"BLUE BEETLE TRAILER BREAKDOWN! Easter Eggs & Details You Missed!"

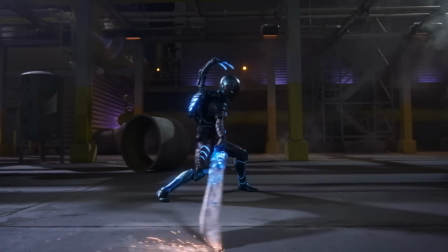[0:00]
Welcome back to the Rockstars. This is a breakdown of the new trailer for Blue Beetle, the DC superhero movie coming this August. I'm Erik Voss, here with WookieLeaks co-host and friend of the channel, Hector Navarro. Yay, I'm here. And just like we said right before we started rolling, we're doing it, Erik. We're here, man.
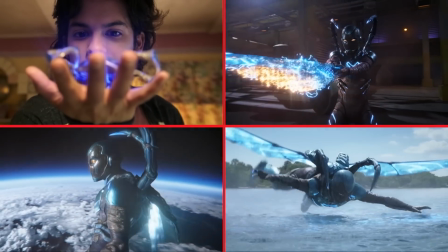[0:16]
We are going to break down this trailer frame by frame for all of the Easter eggs and visual details that you might have missed.
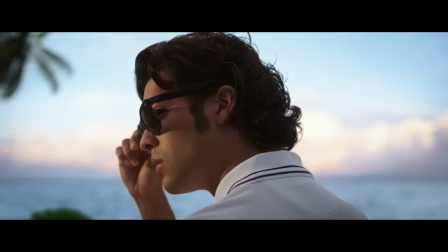[0:23]
So let's get started.
Excuse me, Mr. Reyes. Finished scraping the gum off that lounger or what?
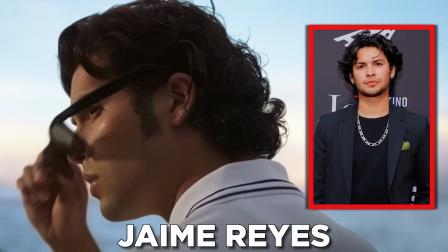[0:29]
Okay, the trailer opens with Jaime Reyes, Sholo Maridueña, with his sister, Milagros, Belisa Escobedo,
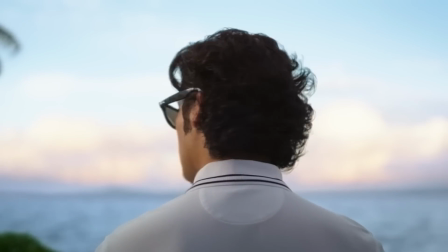[0:36]
working at this mansion, and we get this great fake-out where, for a moment, it seems like Jaime is like he's a Bruce Wayne-level billionaire,
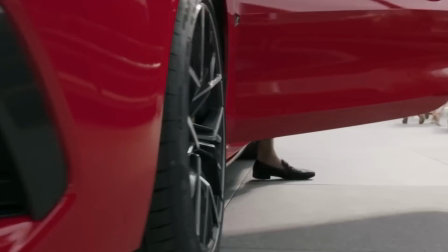[0:43]
but his whole suit is the uniform of the cleaning staff. It's similar to the gag we saw in Shang-Chi, that trailer where they made it seem like it was Shang-Chi in the sports car, but he was actually the valet.
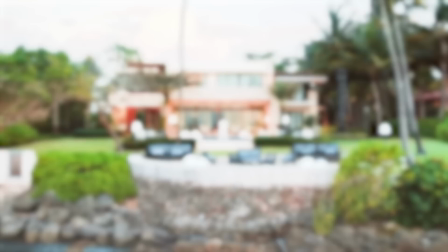[0:52]
But you know what? Jaime still looks baller. I love this camera swooping, like he's alone on the deck.
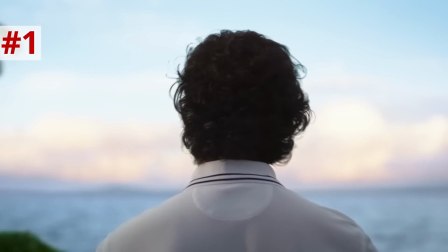[0:57]
There's no other staff visible in this shot. It just shows how his reality truly is a symptom of his imagination, his ambition.
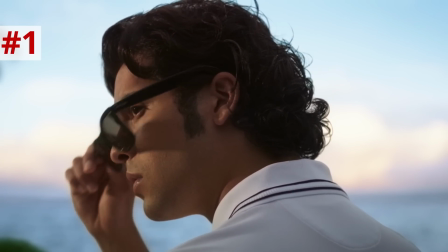[1:04]
He didn't need the suit. This guy already sees the world the way he wants it to be. Very relatable, Erik. Very relatable.
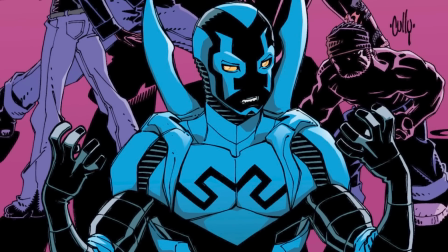[1:09]
And just to give you all a bit of background on who this character is, Jaime Reyes was created by writers Keith Giffen and John Rogers and artist Cully Hamner.
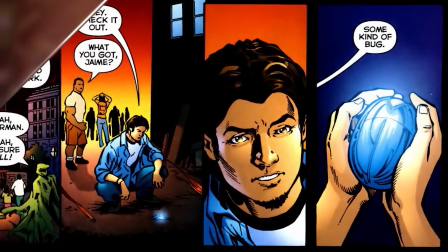[1:18]
And he made his first appearance in the comics in 2006 in the third issue of the universe-shattering Infinite Crisis miniseries.
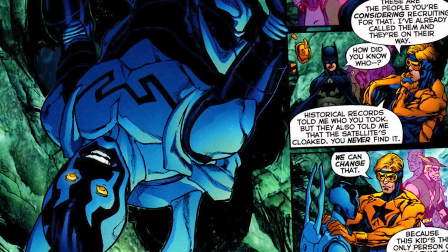[1:25]
Two issues later in the same series, Jaime first appeared as the Blue Beetle.
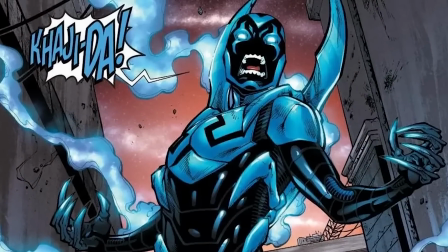[1:29]
This was all to set up his new ongoing series where Jaime would take the stage as the title superhero.
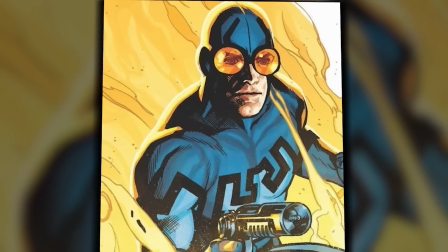[1:34]
Jaime is also not the first character to take on the mantle of the Blue Beetle.
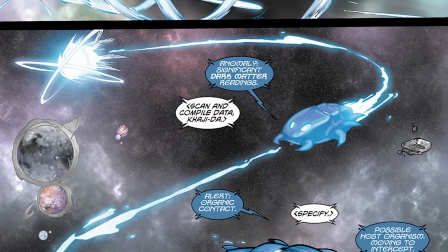[1:39]
Just like Green Lantern, the Blue Beetle mythos has a long history that dates back to the golden age of comics, but we're gonna get more into that in a little bit.
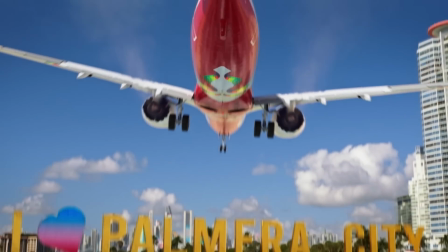[1:47]
Yeah, and back in the trailer, we see that a plane is landing over the beach in Palmera City.
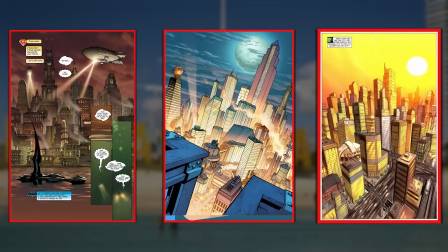[1:52]
It's a fictional city in the DC universe, like Gotham, Metropolis, or Central City, but in the comics, Jaime spends most of his time in El Paso, Texas.
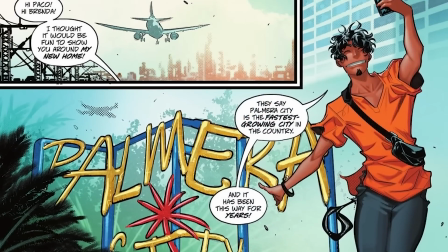[1:59]
Before, you know, he's hinted that he's gonna move on to Palmera City for the summer after his graduation.
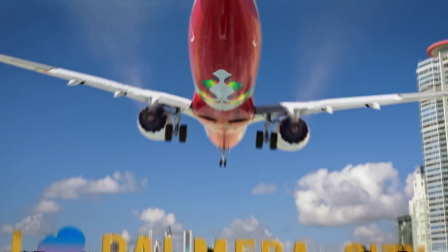[2:03]
But they did shoot a lot of this in El Paso with these beach shots, I believe were shot in Puerto Rico, but a beach by the airport does remind us a lot of Miami Beach,
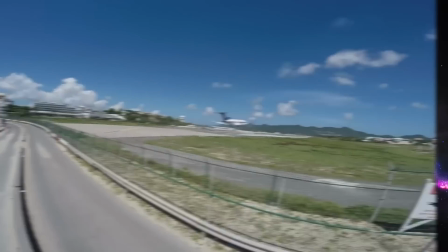[2:11]
where planes land at MIA going right over the beach. And every time I land at MIA, I'm like, oh, cool, I can't wait to hang out here. But it's like, no, you're gonna connect to Jacksonville, Florida. Have fun, idiot. Welcome to Miami. Bye, Erik. Adios, Miami. But the jet has this awesome, colorful underside.
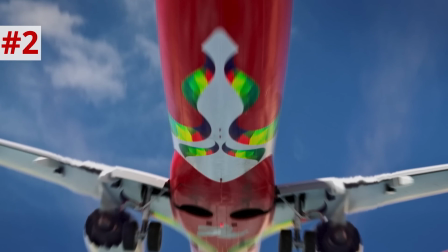[2:27]
And it might just be me seeing this, but there are spots that look like eyes,
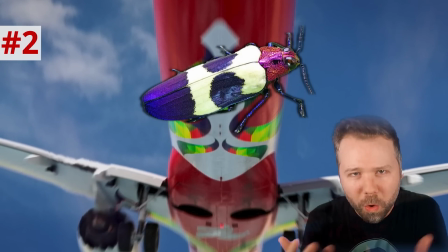[2:30]
similar to the pattern that you see on some beetles that are designed to ward off predators who see the spots and think that they're the eyes of a large animal. Even the planes in this universe are getting on this beetle craze. I love Absolutely. It's a very colorful universe now, thankfully.
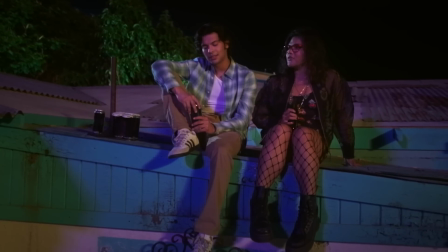[2:43]
Jaime and his sister sit on their rooftop looking at Palmera City towering on the horizon,
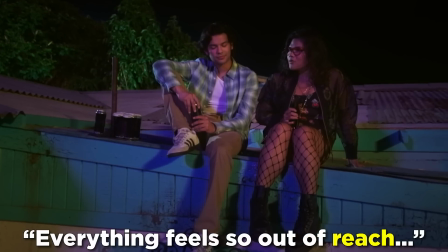[2:48]
where Jaime says that everything feels so out of reach, which might be a clever reference to the Blue Beetle lore,
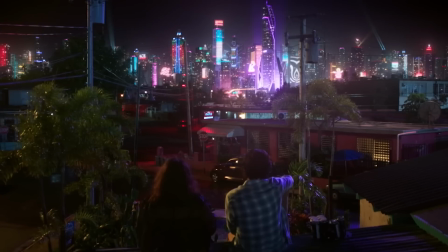[2:54]
or it might be us looking too much into things, as per usual. And I like how production designer John Billington has made it a Gotham or Metropolis in its own right.
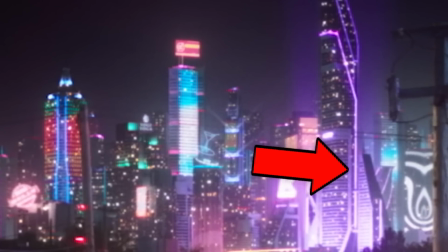[3:02]
It's filled with vibrant hues added with these neon lights, but the same colors we see covering the homes in Jaime's neighborhood,
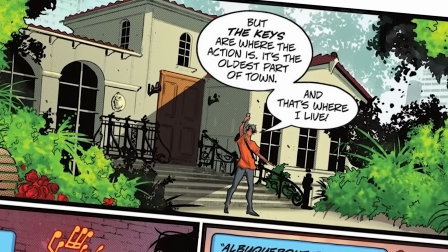[3:07]
which might be called the Keys, which is the same as the oldest part of Palmera City in the comics.
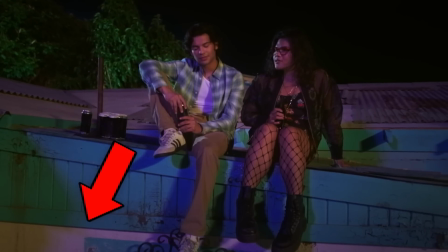[3:12]
But all these colors are done with paint here. They don't need the bright neon lights. They just do it the way everyone else does.
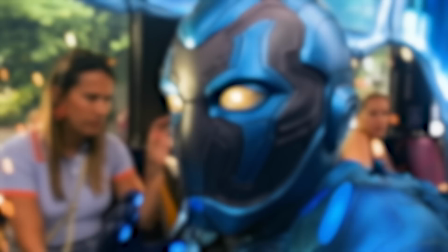[3:16]
Now, throughout this film, one feels like Jaime could be destined to wear this suit and see through its eyepieces just based off the color of the world as it is in the first act.
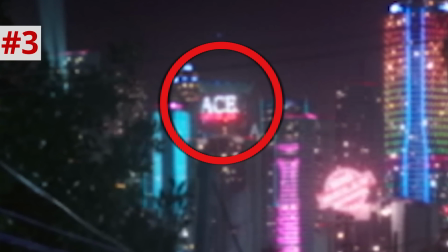[3:25]
And I like how you can just make out Ace Chemicals over there on the left side. Hopefully the Palmera branch of Ace Chemicals covers its chemical vats. Uh-oh, villains be falling into vats. You gotta watch where you fall, man.
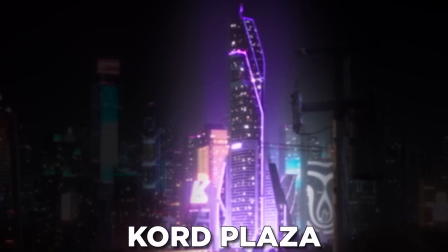[3:38]
So the tallest purple skyscraper is Cord Plaza, where Jaime shows up for an interview supported by his whole family.
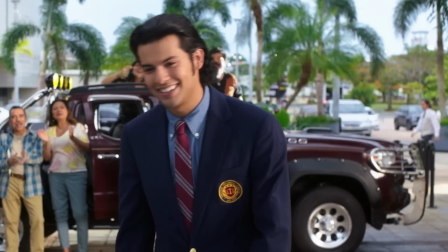[3:45]
Jaime has to wear his school blazer, something I'm sure he feels nervous about, but he looks great. Hire this man, Cord, hire this man.
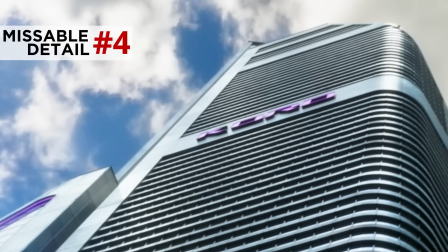[3:51]
That's right, give him a chance. I like how this upward looking shot from the ground doesn't even show the tower's full height compared to the wide shot that we saw before.
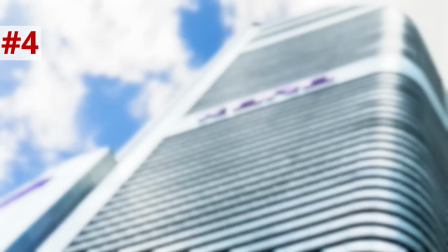[3:59]
It gives this building's architecture a menacing, deceptive quality.